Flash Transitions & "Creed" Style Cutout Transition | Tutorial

What's up, legends? I'm Casey, also known as Cinemoto999. I'm part of the community here, and Jesse has asked me to break down this recent video here.
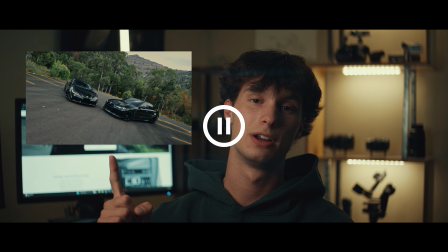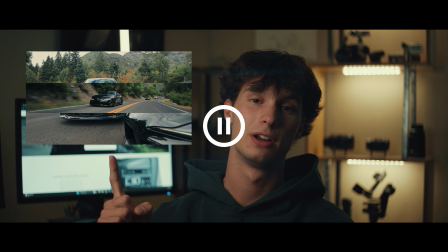So I'll be breaking down this video here for you guys to learn how to do the flash transitions and the Creed diagonal looking cuts.
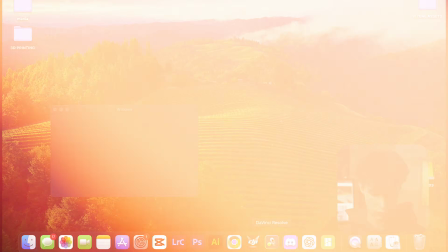0:27 I'll be editing on my Mac so you guys can follow along. Open up DaVinci. Here we have our project.
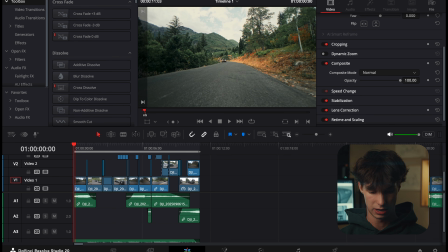0:34 My buddy Philip has a G80 M3 and he brought his buddy with his Mark V Supra.
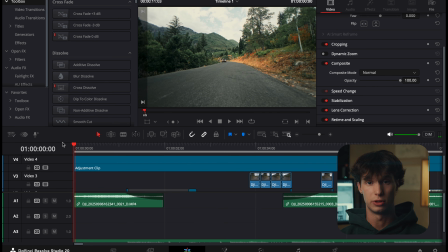0:40 Pretty sweet stuff. My computer tends to struggle with all the effects that I overlay on top in an adjustment clip.
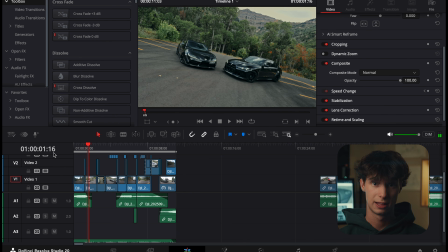0:45 So let's go ahead and turn that off for now. Did you catch that? It's a little single frame adjustment clip just right there.
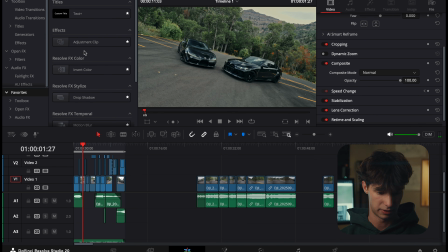0:54 So how we're gonna do that is we're gonna go over, I have it set to my favorites, but you can go over here and look up adjustment clip,
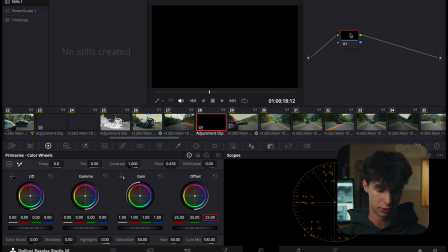1:01 drag one in, I'm gonna click on it, go to the color tab, and over here in the primary color wheels, we're gonna go to the offset,
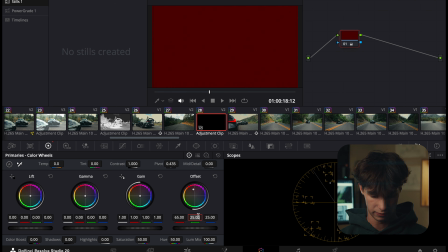1:10 just change each value to 65 for the colors so we have a nice white tone.
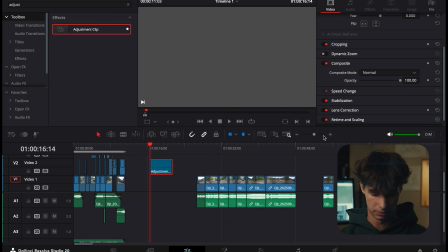1:17 And then we're only gonna cut out one of these frames. Boom, that's it.
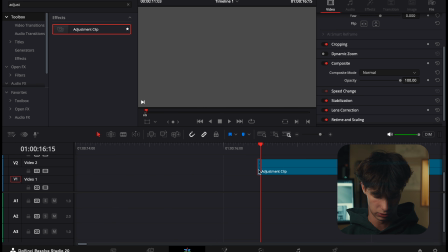1:22 And instead of having to drag it all the way, you can also just hit Control C and go over here and Control V.
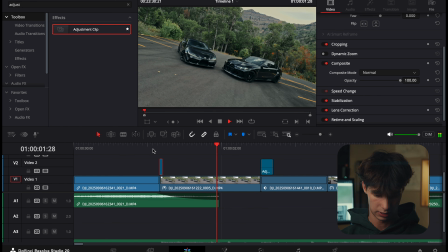1:30 That's all it took.
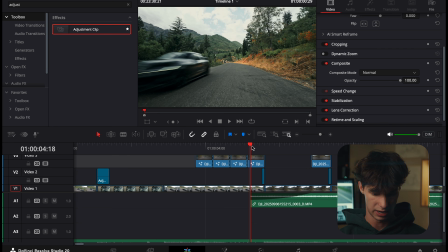1:32 Now, I repeat this just about where I need every impact, or to make a transition a little bit more seamless. Without it, it just kind of looks boring. So to add a little flash in right before the transition seam, it makes it a little bit more seamless, a little bit smoother, and it adds a little spark and attention to it.
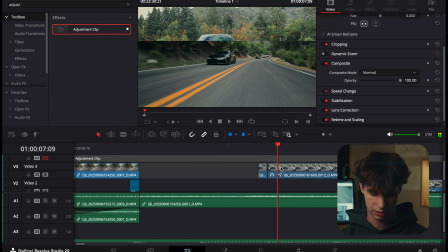1:54 I'll repeat that as I create these masked frames just to make it more seamless, like I said.
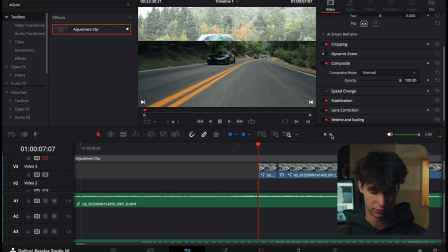2:04 Over here, I've done it a little bit differently, and you may prefer this as well. Instead of adding that adjustment clip on top that would affect the entire screen, all I've done is I've cut off a single frame,
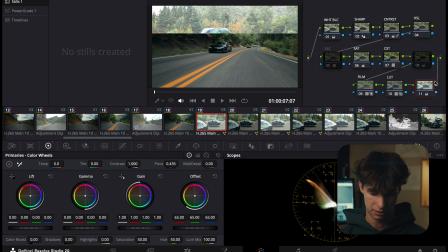2:19 and I'll go into the color tab and do the exact same thing on an extra node at the end of my node tree. Change all the values to 65, and boom. We're only affecting this little cutout rectangle instead of affecting the entire clip.
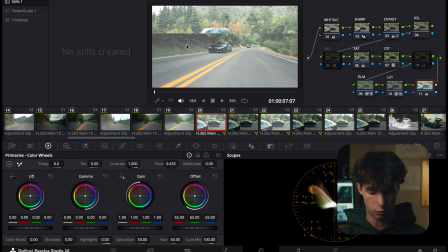2:39 If we were to do it this way with the adjustment, that'll whiten up the entire screen, and that's not what we want.
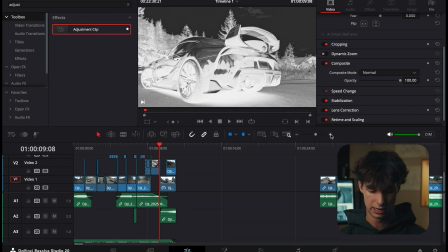2:46 So another cool transition idea is this interesting negative
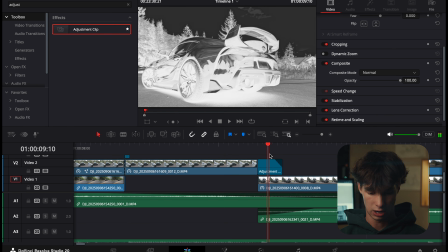2:52 film look or inverse color look that I like to add,
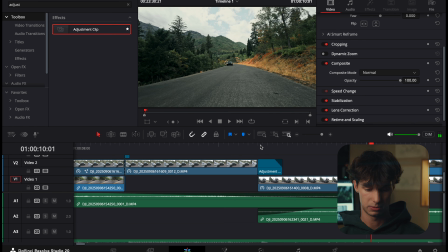2:56 just to add a little more spice between the transitions, but this one lasts a little bit longer.
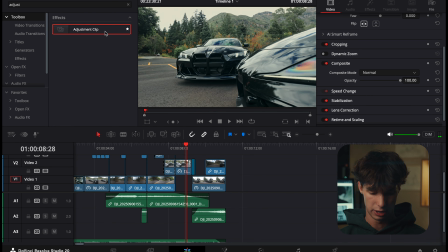3:01 So all we need to do to make this is go ahead, grab another adjustment clip, bring that in, go to the color tab.
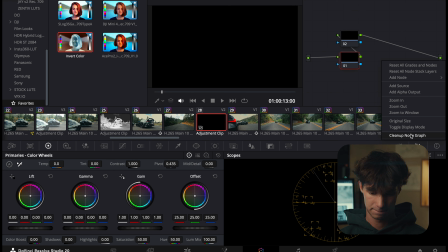3:08 We're gonna do two nodes. For the first one, we're gonna invert the color.
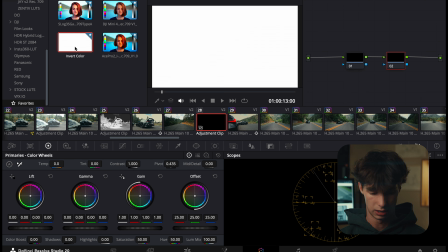3:13 I've set this one to my favorites. I'm sure you can find one anywhere online for free. And then the second one, we're gonna go over here to our primaries again and just drag our saturation down to 0.
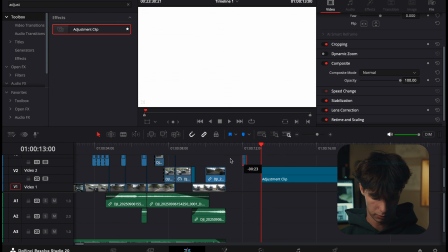3:25 Then just chop it up, bring it over to where you want that transition.
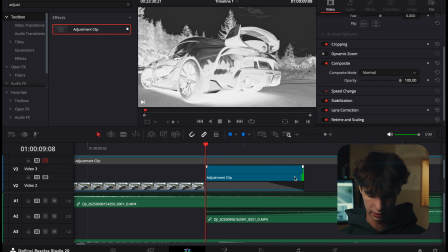3:31 Obviously I've doubled up mine, but here it'll look like this. I've set it for 5 frames, right? 1, 2, 3, 4, yeah, 5. Sorry guys, I promise I can count. Then we go over into our colors.
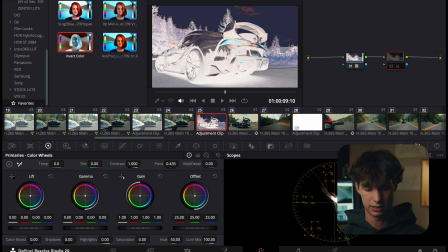3:43 This is what it would look like if it was just the negative. It's cool, but it doesn't necessarily fit the color grade because it's the exact opposite. I really like the look of the black and white, so I just desaturate it and make it look a little bit more seamless.
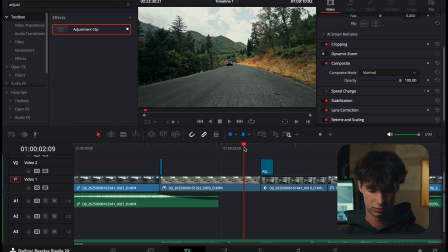4:04 And I also did that in the beginning, if you couldn't tell, just right there on the BMW logo.